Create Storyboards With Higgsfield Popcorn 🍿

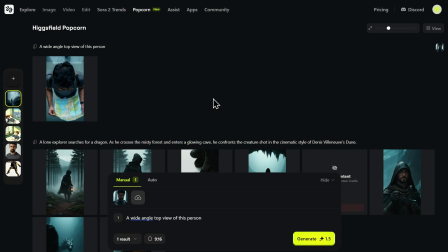It's a top-down view, and the character is perfectly consistent. But this isn't the shot I have in my head.
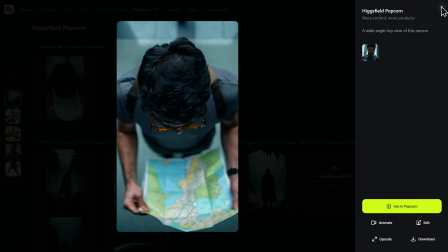It feels too close, like a security camera, not a cinematic sweeping view. So I'll refine my direction.
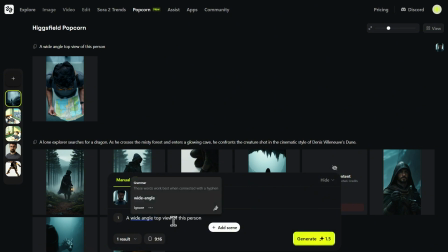Let's add the keyword aerial to the prompt. This tells the AI I want more distance, more height.
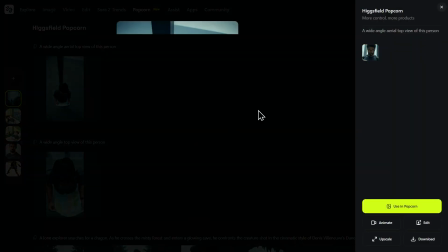And the result is much better. The camera perspective is now higher, giving it that drone shot feel.
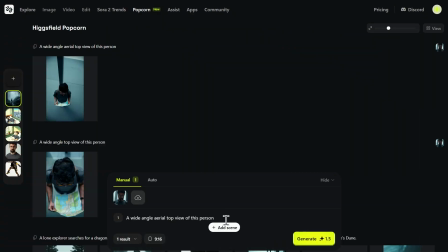But in the process, we've lost our environment. This is the final step in crafting the perfect frame. I'll bring back the location from our original story. The final prompt is a wide-angle aerial top view of this person standing in a misty forest. And there it is. This is the shot.
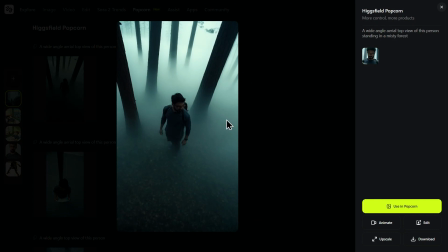It's a powerful establishing shot that sets the mood, shows the character's isolation, and maintains perfect continuity with the rest of our storyboard.
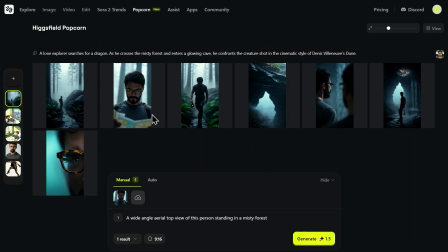This iterative process is what it means to think like a director. Our video has finished generating.
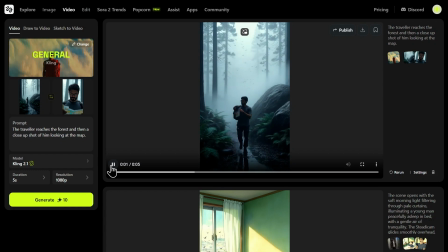Let's take a look at the result. The AI took our first and second frames and seamlessly animated the transition between them. The camera pushes in from that wide atmospheric shot to the tight close-up,
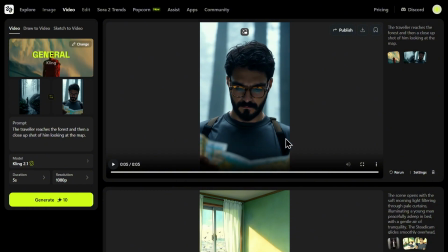all while maintaining perfect character consistency and the cinematic Dune style we established.
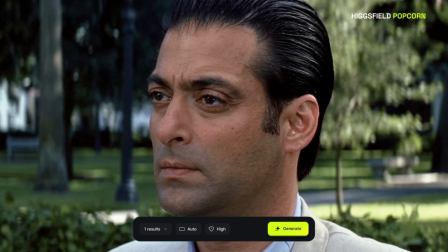The implications of this technology are huge, and it goes beyond just generating cool sci-fi scenes.
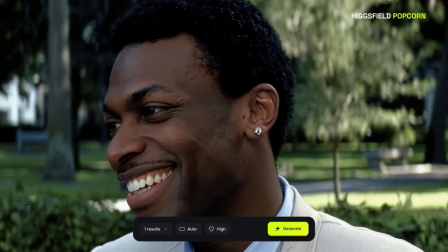For filmmakers and animators, you can establish complex moods,
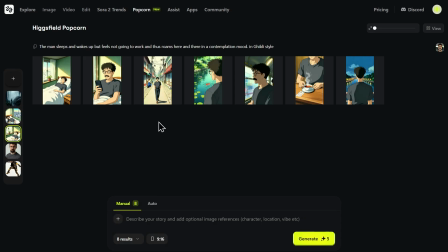like this film noir example, or experiment with wildly different aesthetics, like this Ghibli style. The tool locks in the style and the character across the entire sequence. For marketers and brands, this might be the most practical application.
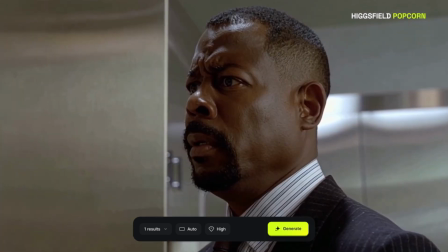It's the combination of multi-input control and continuity that sets this apart.
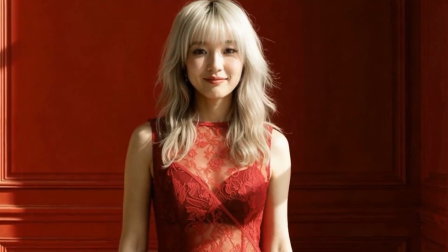For the first time in the AI image generation space, it feels like the tools are catching up with the demands of professional storytelling.
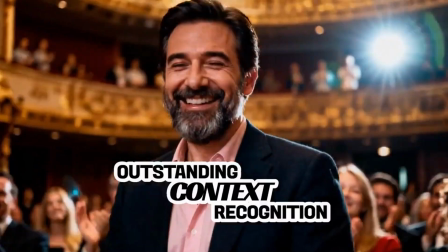The key takeaway is control. While tools like Sora 2 might generate a video clip from a prompt, you have limited ability to edit specific parts.
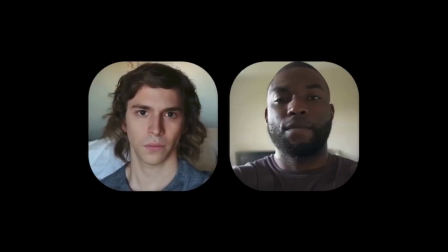Higgsfield Popcorn lets you build the story shot by shot, ensuring every detail matches your vision.
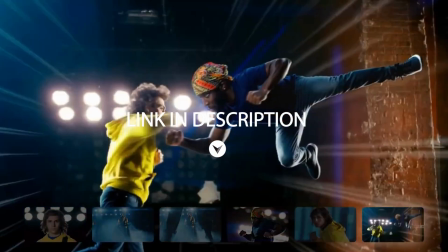I've dropped links to this tool in the description below. Let me know what you think of Popcorn and what kind of stories you plan to create with it.
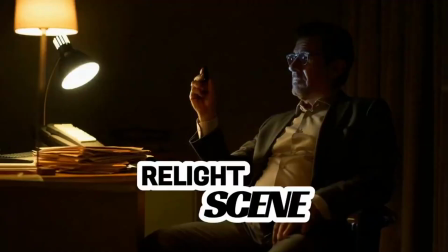Thanks for watching, and I'll see you in the next video.